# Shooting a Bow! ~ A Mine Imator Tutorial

animators, and welcome back to my channel. Today you guys requested a bow shooting tutorial, and boy, I have something in stock for you. If you guys want to suggest your tutorials, the best way to do that is my Discord server, as you also have the option to vote on the suggested tutorials. The most voted tutorial gets featured on the channel. This is how I got the bow tutorial. So I hope you guys are ready, and let's shoot ourselves into the tutorial.
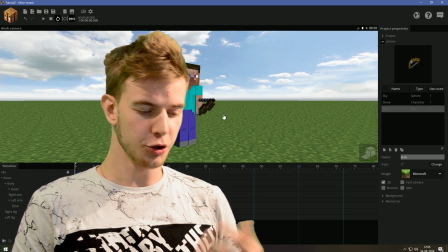0:24 That was horrible, I know, but I don't care. So here we have a Steve holding a bow. I usually shoot my bow with the left hand, so I hold the bow in my left hand and I pull it with my right hand.
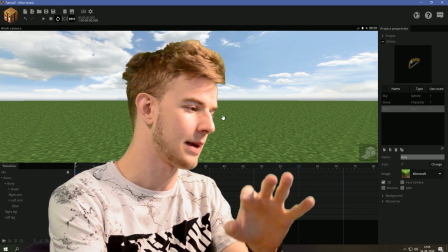0:33 I'm doing that in the same way right now.
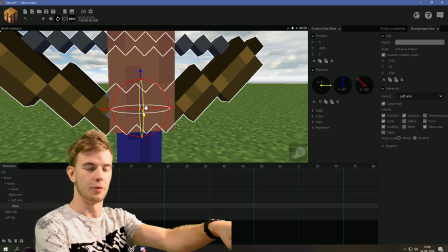0:34 This guy is holding a bow, and I usually want to keep the custom rotation point in here because this is where the most mass is concentrated in this point right here. I don't know much about professional bow shooting. I've only shot bow professionally twice in my life, but I'm pretty sure people shoot bows from the side like this. If not anything else, it's way easier than trying to shoot it like this. We're gonna make him turn sideways first.
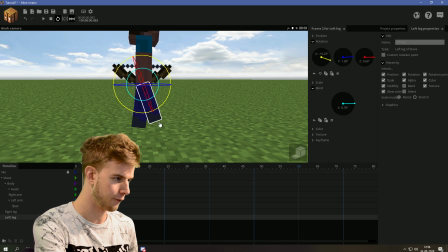0:54 So we're gonna lean this leg backwards, lean this leg forwards, and just try to make them both on the same height.
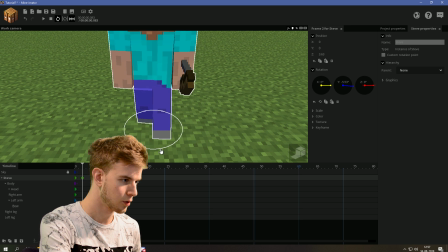1:01 So now I'm gonna move Steve forwards and sink the legs. Okay, also rotate Steve sideways now and adjust both legs to be doing that.
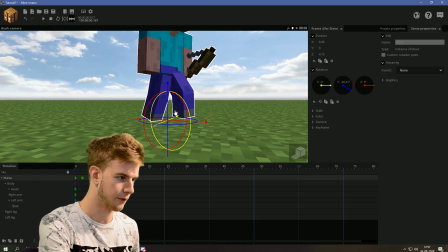1:10 Now this leg would get bent down like so, and of course move it down to the ground so we always know where the leg was.
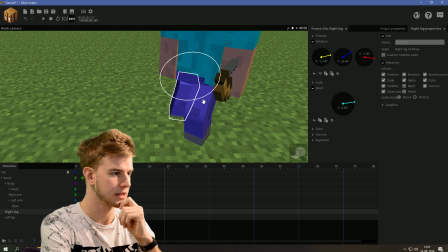1:17 Sink the leg to be on the same spot. You can help yourself by raising the leg up.
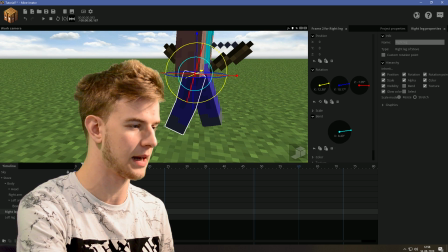1:22 Just don't forget to bring it down, because that's something I like to do a lot. Okay, now I'm gonna bring this leg up.
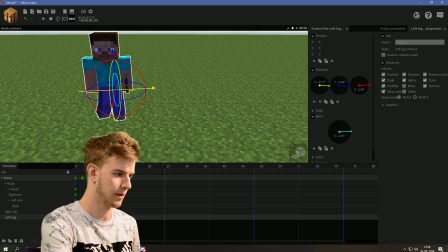1:27 This guy is gonna be rotated sideways already. We sink the leg, okay, maybe make this a bit slower and give it an ease out or something so it slowly stops.
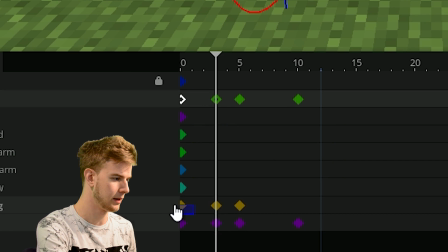1:36 Maybe make this part slower in general. Ease could have an ease in, so a slow start.
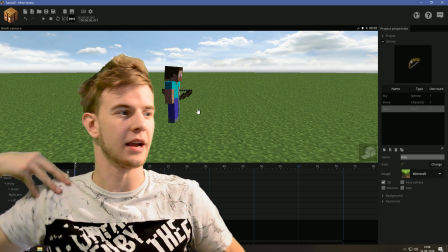1:42 Would be interesting to give like a quiver on this guy's back. Not because it helps, but because it just looks way more badass.
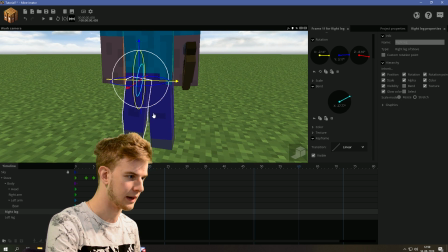1:48 Okay, so this leg is going to be brought back down, and it's going to be pretty close to the original.
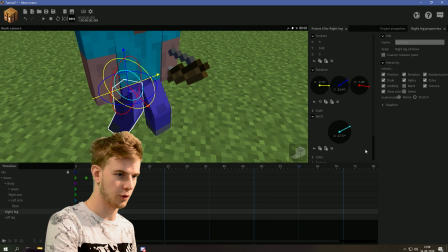1:53 Oh, also put the position back down. I remembered. And of course, add an in between, ease in, ease out.
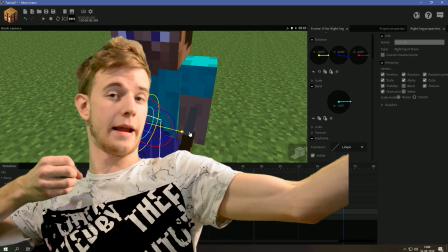1:59 And I have this. Putting him in a archer stance, as you would say. The body is going to be turned slightly away.
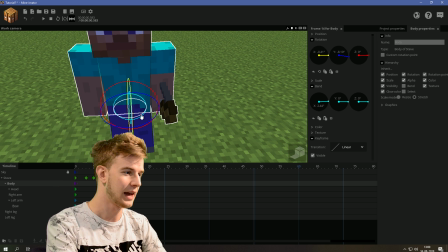2:05 It shouldn't be facing this way, it should be facing the other way, slightly. And turn the upper body, rotate it down, bend it up like this.
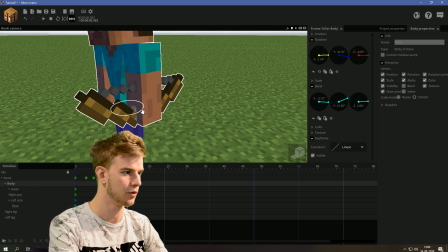2:12 And even bend it backwards a bit, and maybe rotate a bit more. So it's like getting that archer stance body thing.
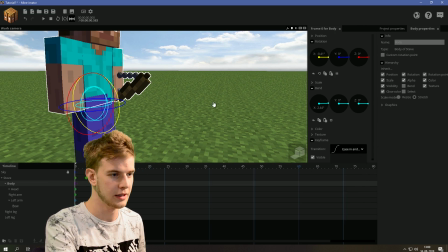2:17 And this should be like ease in and out, cubic or something.
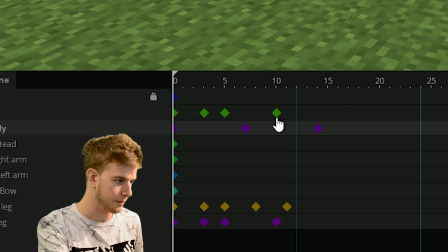2:20 Let's make keep him at the center and make the first part ease in back, and the second part ease out cubic or something.
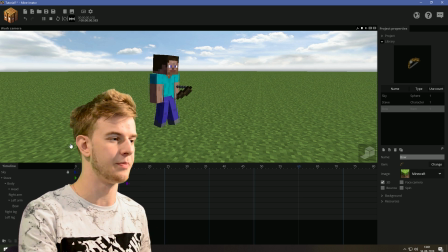2:27 Okay, yeah, so it has that little anticipation as he's trying to rotate the body. This is good.
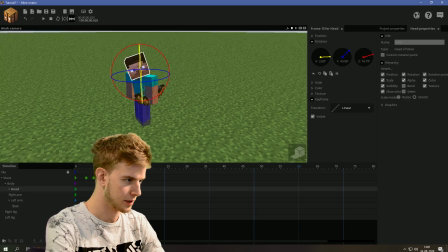2:32 The head is going to turn like so, sideways a bit, give it a transition.
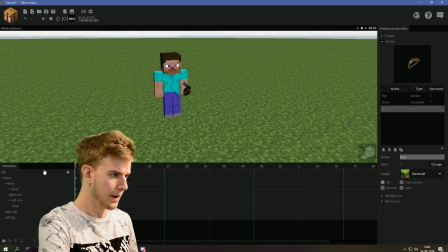2:37 It should adjust sooner, probably. So like this. Mess around with the keyframes until you get the head to be looking at the same point all the time.
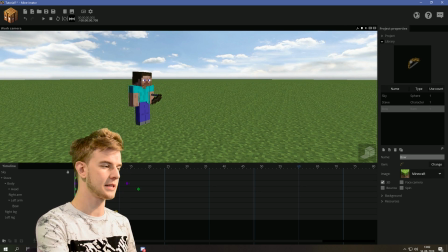2:46 So basically, okay, we have the first step. Now you gotta do the arms. Cross for skin.
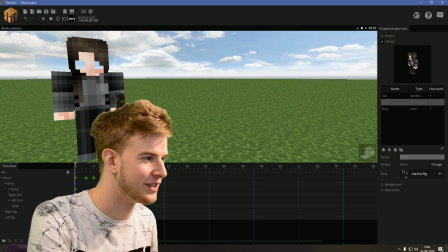2:50 I hope I still have it. Oh yeah, Katniss Everdeen. Come on, this isn't the main point.
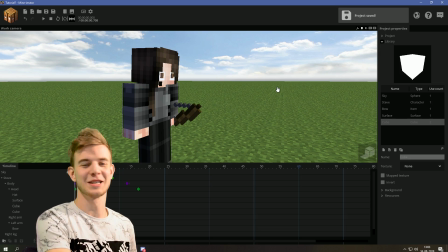2:57 I just want to make this more interesting. Just because we can, not because we need to, just because we can.
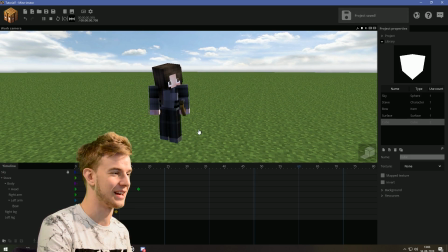3:02 And this face is cursed. We're animating Katniss now. So the left arm would be going up like so.
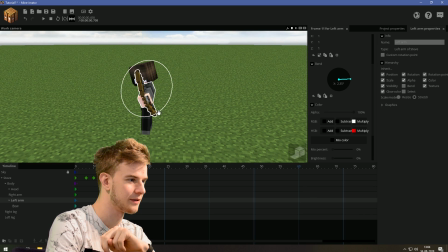3:07 Try to get the right rotation point and stuff, you know? I think the skin is meant to be an Alex.
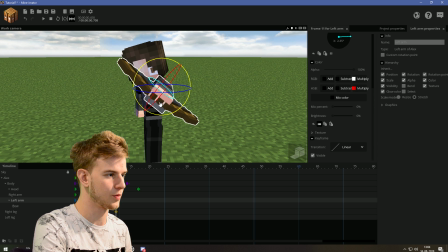3:12 Oh yeah, that's better. Try to get the rotations right. And this should be now fully extended.
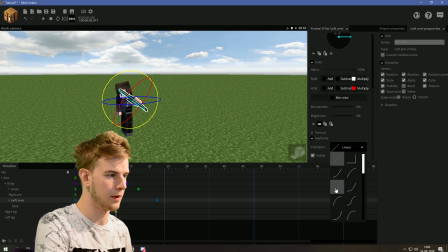3:16 We gotta make it have some variety, so maybe add more keyframes going up and down, you know?
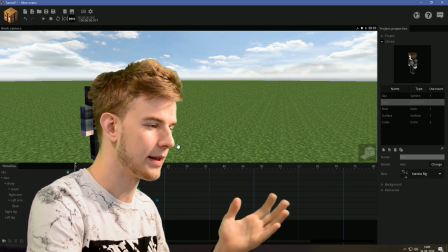3:22 So she's constantly breathing, move the body. That's always something you have to do to make the animation better.
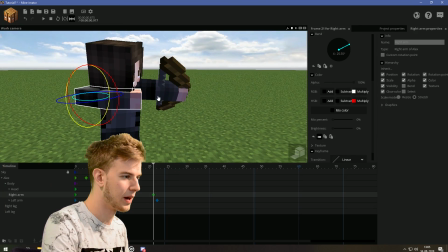3:27 We're not gonna make her aim, because that's gonna take too long. But essentially, this person needs to grab the bow.
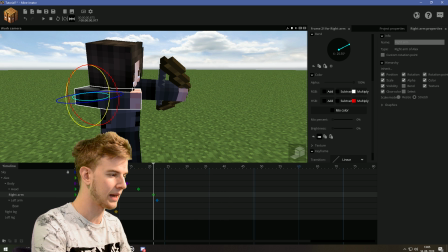3:33 And I want to adjust the bow now, but I can't do that because I don't know how it's turned here.
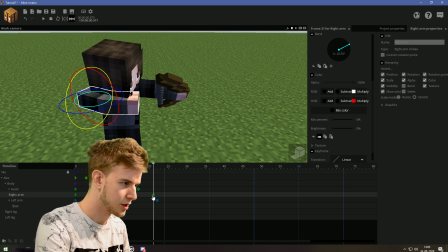3:37 So I'm gonna select the bow's keyframe and rotate it like this. And this right arm, we're going to cheat a bit and we're going to move it forward.
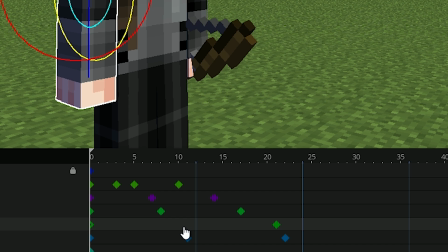3:45 This, of course, needs some transitions. And in the center here, it's going to be bent.
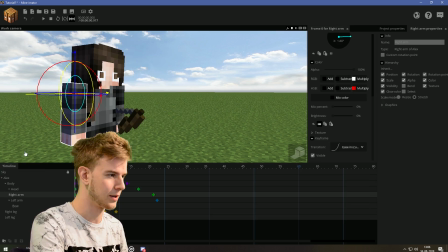3:51 And the first one's gonna have an ease in, the second one's gonna have an ease out. So it's like this. Okay, maybe this whole thing could be a bit faster, like.
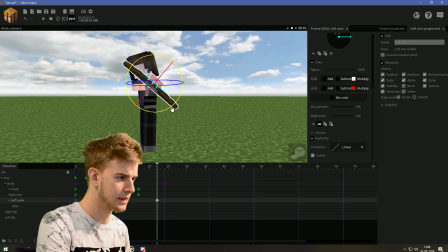3:59 So it's like this. And this left arm, maybe, instead of going down, can now go up because the body is going down by itself.
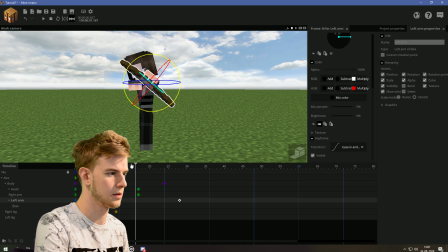4:06 Overlap that, move it up more. So it's like countering the effect.
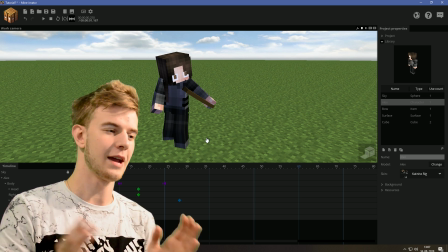4:11 You see this? This is a nice wobble. You have to overlap the keyframes.
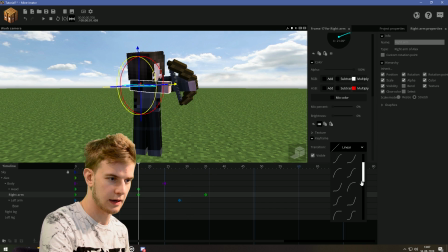4:14 So let's pull this arm back and that's it.
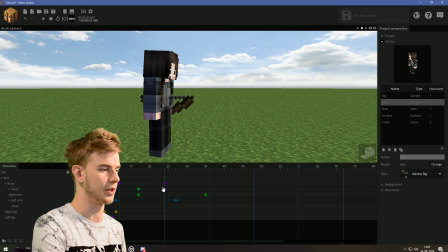4:19 The rest of the body parts should still be wiggling as usually. So let's make some idle motion for the body here. The arm that's holding a bow should be going inwards a bit more because you're pulling on the bow, which means this arm is now getting the force of being dragged backwards with the bow. So at least make it obvious that this arm is affecting this arm.
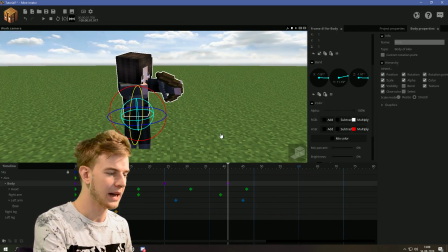4:39 I could say this is a nice pullback, and then we're just gonna wait for a while. So she's aiming now. Oh, bless me. And this head is going to adjust the position, so like, huh?
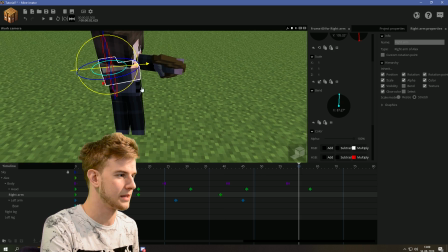4:50 And this arm, okay, of course, is still just waiting. Maybe make it move a bit.
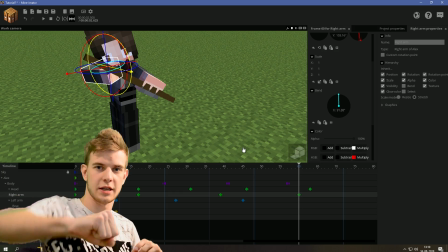4:55 Move the right one down, move this one up. So just like turns a bit and it stays on the same place.
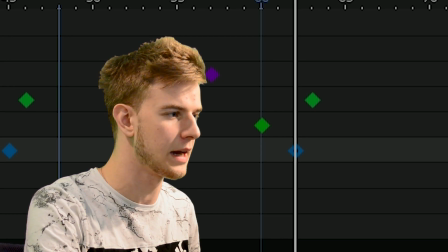5:00 And now the arms are going to have their keyframes fairly close together. As the right arm is going to let go, the left arm is going to feel some impact. So they shouldn't have too much overlap so it can start the motion at the same time. So we need to animate the bow now.
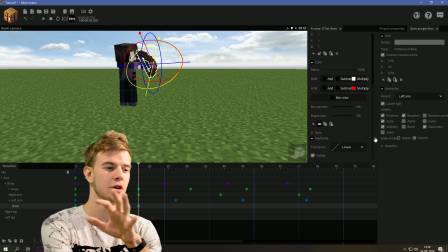5:14 The bow should have a keyframe here. And as of the newest Mine Imator versions, we can animate the items here.
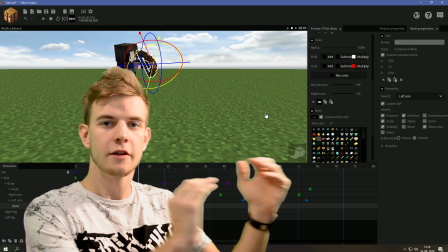5:20 Custom item slot. Before, you had to make individual items and then make each item visible or invisible,
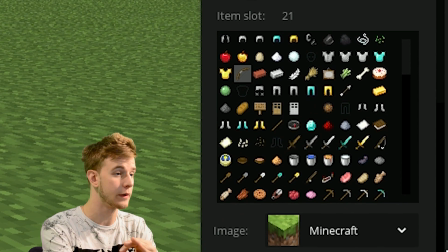5:27 but now we can animate the item slot, which is very great, and I love this new feature. Thank you, Nimi.
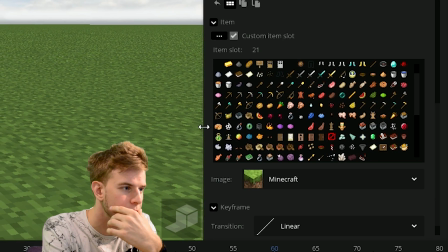5:32 You are our savior. But the bows are spread so far apart. Ah!
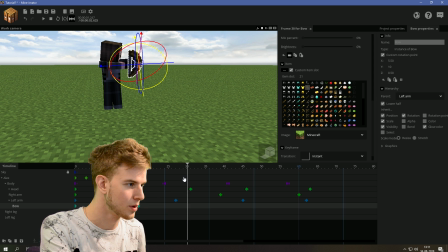5:36 There we go. Make the transition instant, and as the arm pulls to this point or something, make a keyframe and change it to the second bow.
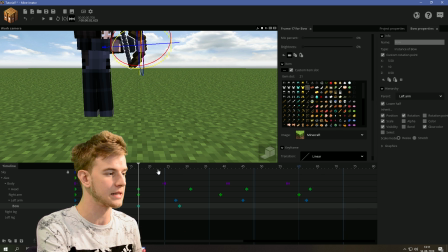5:44 So basically, it looks like it's pulling on it. If this transition was not instant, the item would basically go scrolling through all of them until it got to this point. It needs to be instant if you want to do it this way. And at this point, make a new keyframe for the next one.
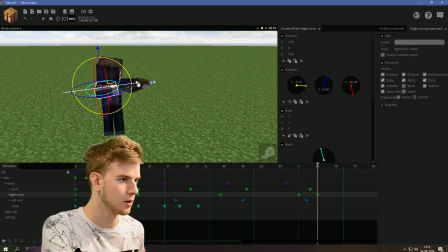5:58 What? And then at this point, the arm is going to let go, and this arm is going to go backwards. And the body, of course, is going to feel that impact.
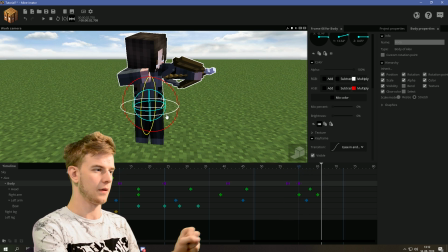6:06 So, like, at this point, the body is over. It lets go. It needs to be rotated in that direction a bit more.
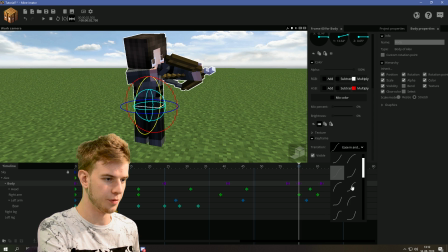6:13 And the other arm, okay, this should be like a stronger transition, maybe. And the other arm is going to try to adjust all that with some overlap, because it is the one holding the bow.
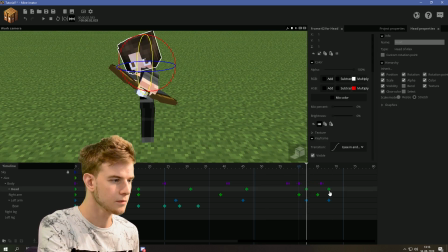6:22 Adjust to that position to go back in the same place. Try to sync the head so it always looks at the same point, otherwise it's gonna look weird.
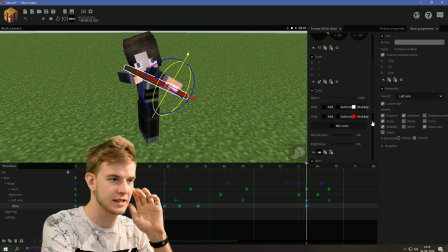6:29 And at this point, it let go, so the bow should have this next keyframe, and it's going to be the first bow once again.
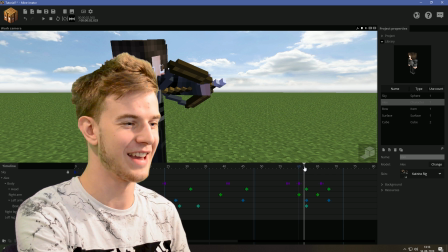6:38 Oh man, this looks cool at the arrow shot, like wow, I sometimes surprise myself.
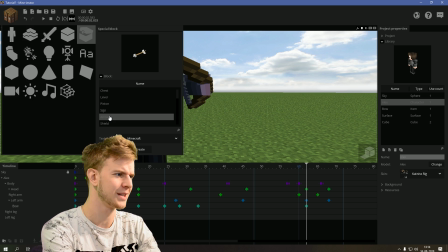6:43 So then we add a special block, which is an arrow. For some reason, an arrow is a block or something.
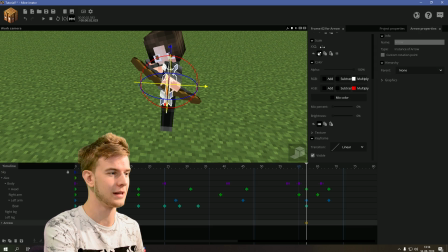6:49 And position the arrow right here, actually, and scale it down a bit, so because it's literally huge.
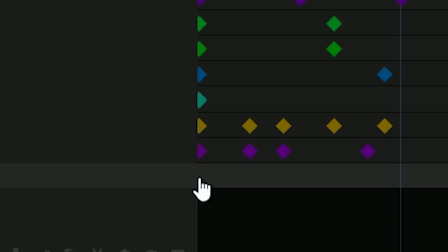6:55 Maybe rotate it slightly so it's facing the same direction as the bow. And make a keyframe somewhere, make it invisible, so the arrow is going to appear at this point.
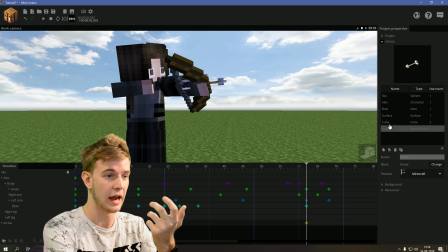7:03 Or if you're more comfortable, you could use the arrow as an item. So basically, you could use this one. I don't know why I'm pointing on my screen. You can't see the screen on my camera. Dumb. So this arrow, basically just make it fly out.
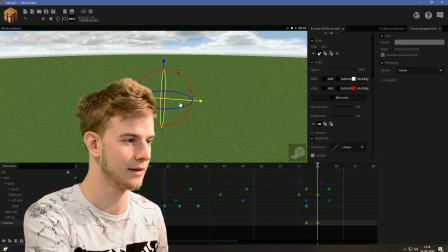7:15 Make it fast, because arrows are freaking deadly. Do not play with bows without supervision, kids.
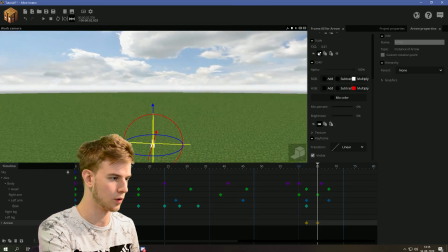7:21 You can also animate this arrow, rotate sideways and stuff, but I recommend you use this one.
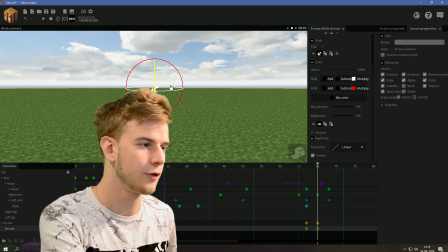7:26 This one's rotation is adjusting to the position of the other one, so if you rotate this one, it's always going to be relevant to where the arrow is facing.
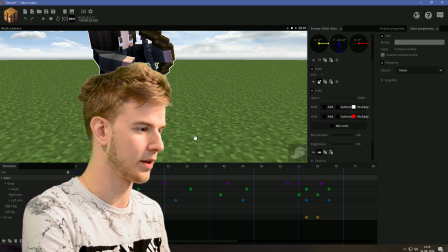7:32 Now, of course, if you want to go over the top, you have to... Oops, didn't want to do that. You should animate the character moving left and right a bit as well.
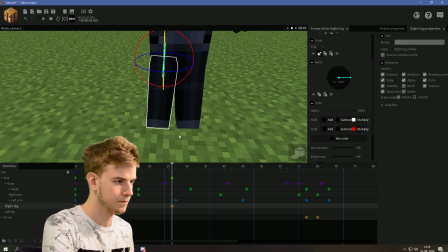7:40 And as you do that, adjust both legs. And of course, they need to have the same transition.
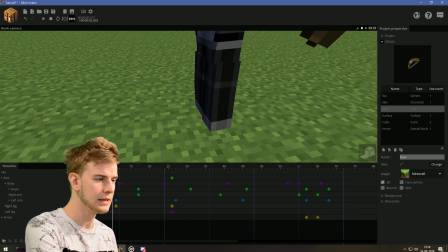7:46 So ease in and out on these, ease in and out on these. So it looks like she is kind of wobbling as a character.
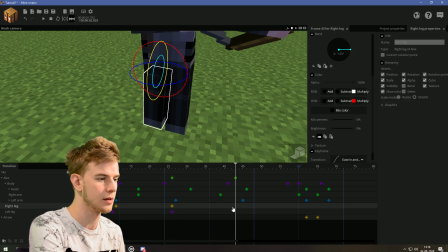7:52 And then when he goes back, just make some random wiggles, you know? So the legs are really always on the same point on the ground.
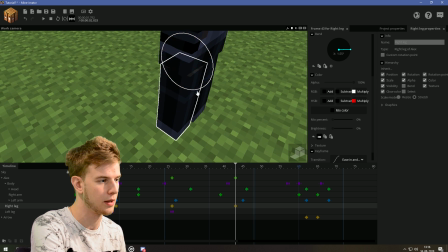7:58 Just try to sync the legs as much as possible. But it is worth it at the end, because it looks great.
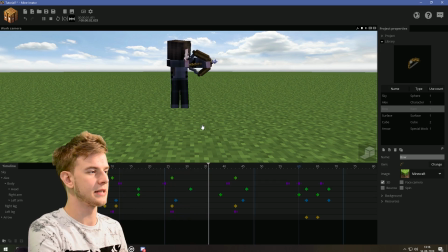8:03 Mwah. 10 out of 10, love it. You basically get some nice character wiggles, and it makes them feel more alive and mobile.
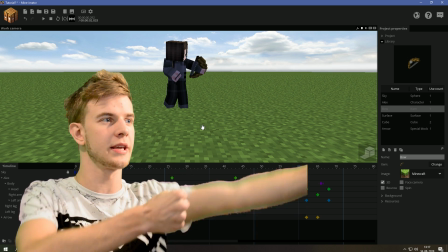8:09 If you keep your legs stationary, the character really is only moving the upper parts, and the legs are completely still. You're not giving them freedom. It makes them look more stiff. Honestly, when you do something, you're always slightly wobbling on your legs at least.